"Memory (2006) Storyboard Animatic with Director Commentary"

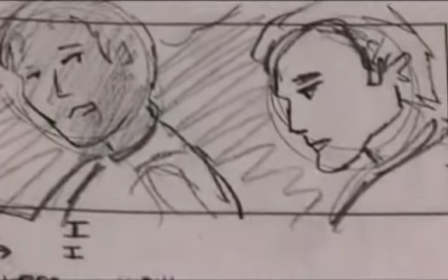2219s
This sequence worked very well. Terry Chen, again, I think did a really good job here. He's having to get out a lot of expositional points. That dialogue is very heavily laden with plot-intensive things.
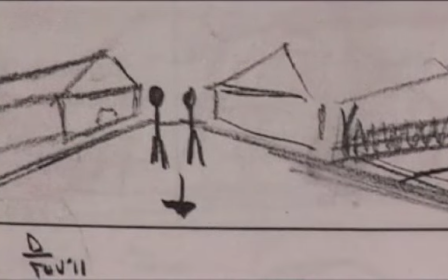2235s
To get that out naturally, it's difficult. This I saw as a second piece. We actually shot this near the lake, throwing stones because we were limited on time. We couldn't shoot it out near his house, but it was a change of setting.
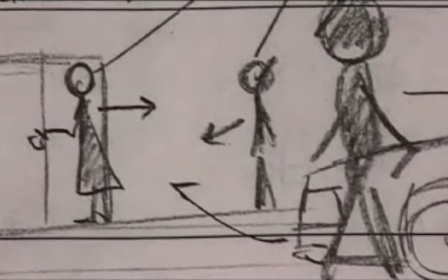2253s
We had to cut some of this. This was picking up Carol at the gallery.
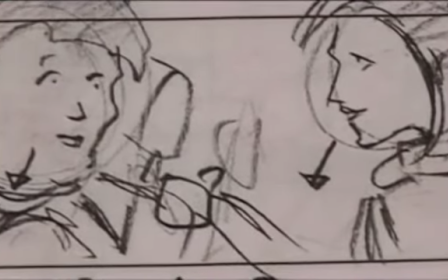2257s
And then I wanted to do this scene of Steph, Carol, and Taylor in the car talking, which I wish I would have had, where you'd see their faces and all these points are clear.
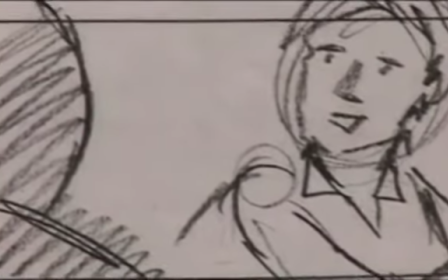2266s
This is another place that I was forced into a very long tracking shot at night where they're getting out a lot of this information, and
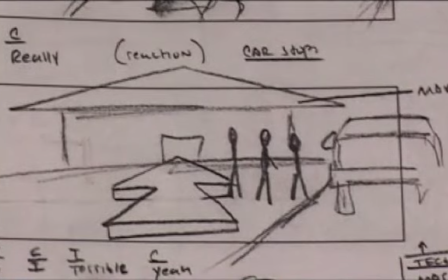2276s
I would have preferred to have done it here. So now this is pulling up to Max's house.
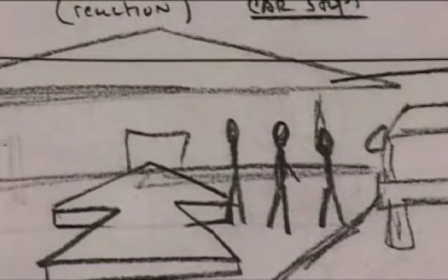2281s
The rest of the information from the car is revealed in this shot, but basically everything you just saw plus this is all in one scene.
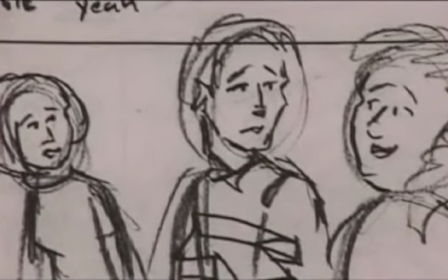2290s
And they're walking up to Max's.
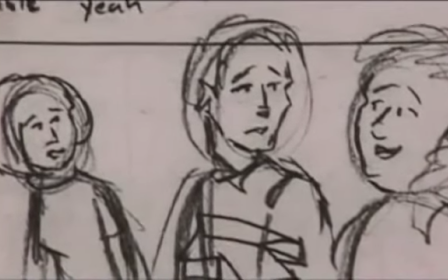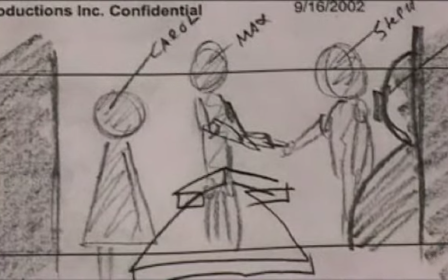2303s
The dog runs out, and you might not be able to see that, but that little circle down below in the previous shot was a dog.
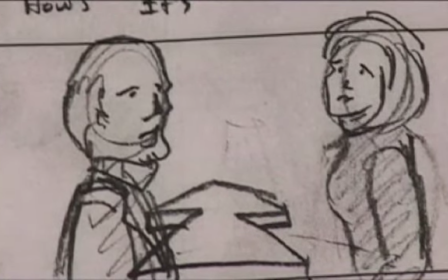2310s
Dog didn't behave very well, so we fired the dog, so Max has no dog. Again, this is Hopper interacting with Steph, and it worked very, very well.
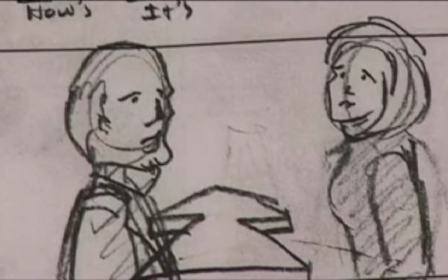2321s
Hopper was just, again, a great actor to work with and really prepared.
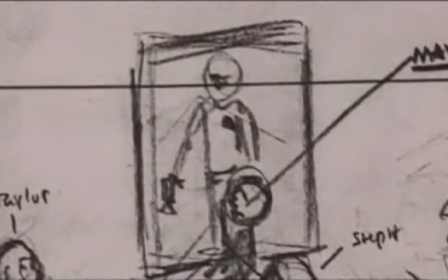2328s
This dinner scene, I wanted a Captain Kirk piece on the wall.
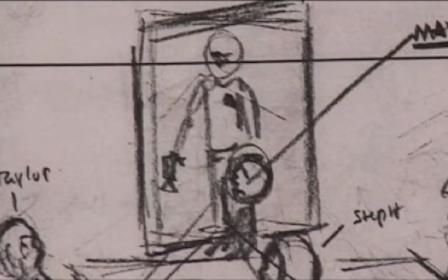2332s
His wife dressed as a sort of Star Trek Captain Kirk uniform.
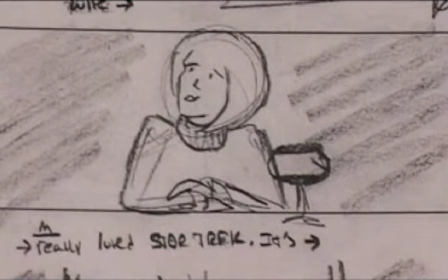2337s
Had to lose that for product placement, but we went with an astronaut piece, which I was never that happy with the astronaut picture because I think it could have been better.
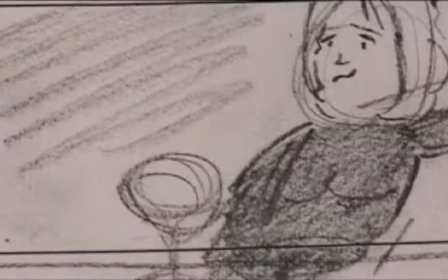2346s
And then I wanted sort of a dialogue between Taylor and Steph here. Taylor and Carol.
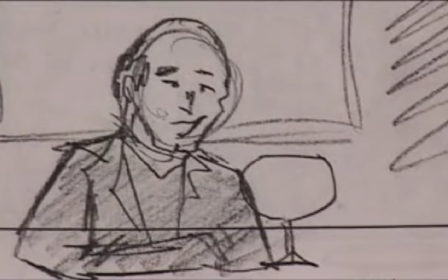2353s
And that works well.
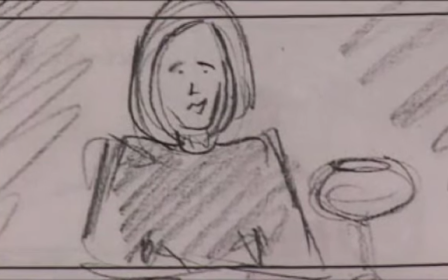2355s
So Max is sort of, going on with Steph, and then you've got Carol and Taylor sort of sharing familiar looks.
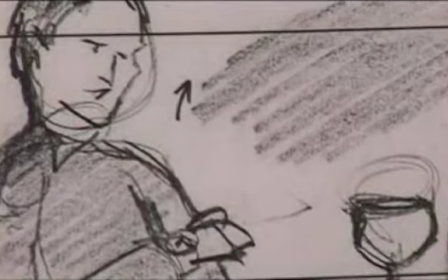2362s
And this all worked very well.
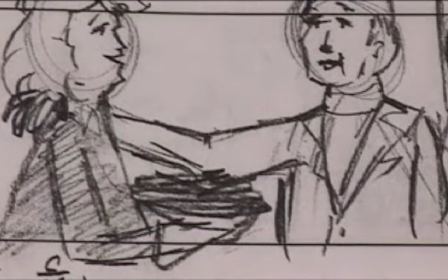2365s
And then there's a moment here that's very pointed to make it clear that Carol doesn't live in the house, again, that she's not married to Max.
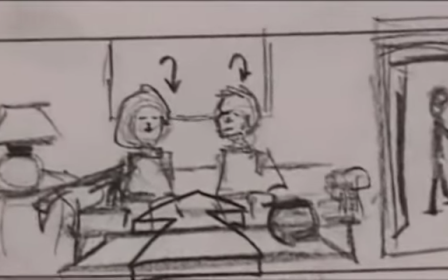2375s
The bridge here for the videos, this pretty much is how we envisioned shooting it.
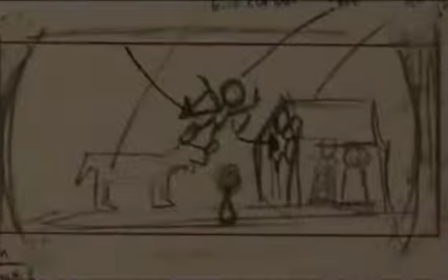2381s
I gave a little flicker effect to the home videos. Some of the videos had to be simplified.
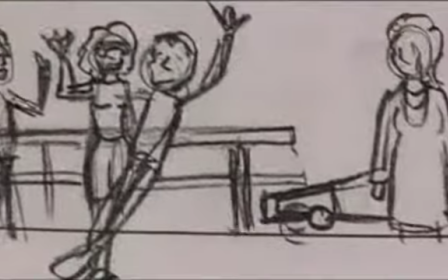2386s
We had some stunts with kids that just were too difficult. This was the go-kart sequence. Actually, one of the first sequences we shot.
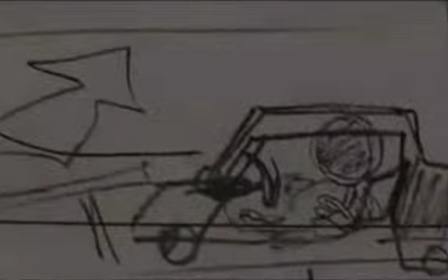2395s
My sister plays, actually, a young Dr. Briggs in these sequences.
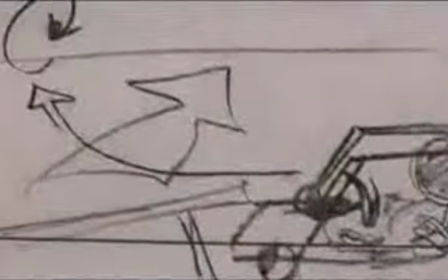2402s
And we found some amazing people that looked just like Dennis Hopper, and a redheaded woman named Terry Ann who looked just like a young Anne Margaret.
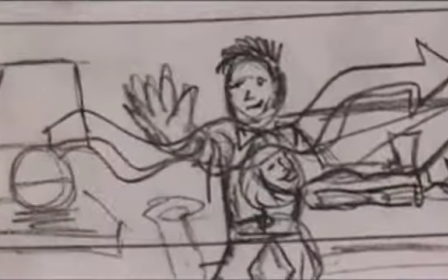2412s
This was sort of a rack focus, which I then took as a rack focus with Anne Margaret's character.
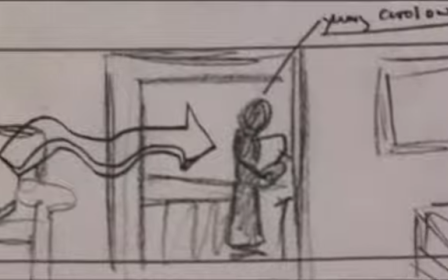2418s
Steph was really the point of this scene, to show Steph, we're Steph, sort of sensing these relationships between these people.
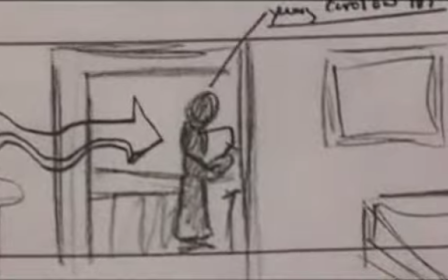2426s
And I think that came off very well.
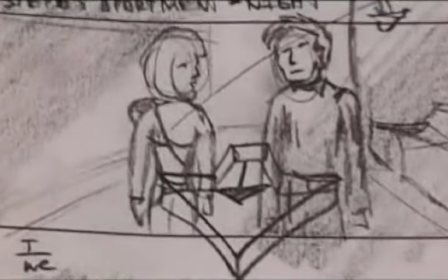2431s
I saw this as sort of a long, reverse track shot, which is what we got.
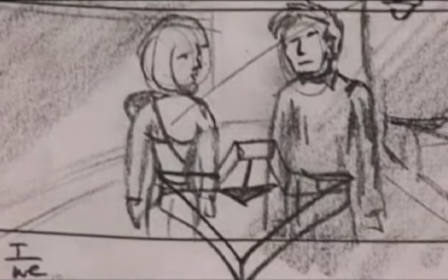2436s
This is the walk home after the date.
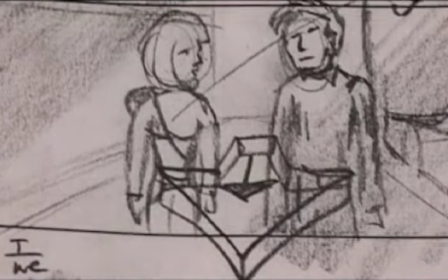2439s
At the time, my DP played with a lot of colors, street signs and different things, to throw just a lot of colors across their face. And again, if you notice, you'll see that red and green are those colors.
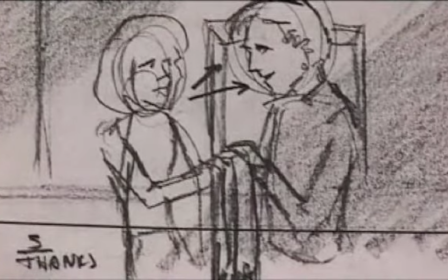2451s
They're definitely motifs that are used not only in the cinematography but in the production design work.
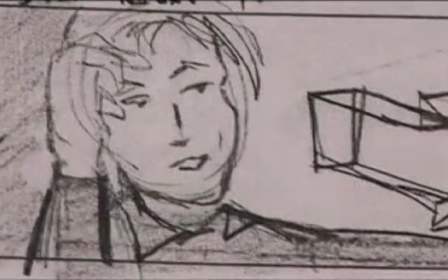2457s
And that's made possible through all this sort of planning of these shots. I saw this as a little bit different.
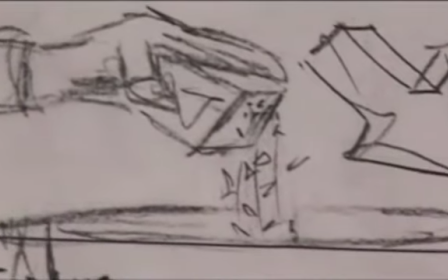2464s
We played it a little differently on the day.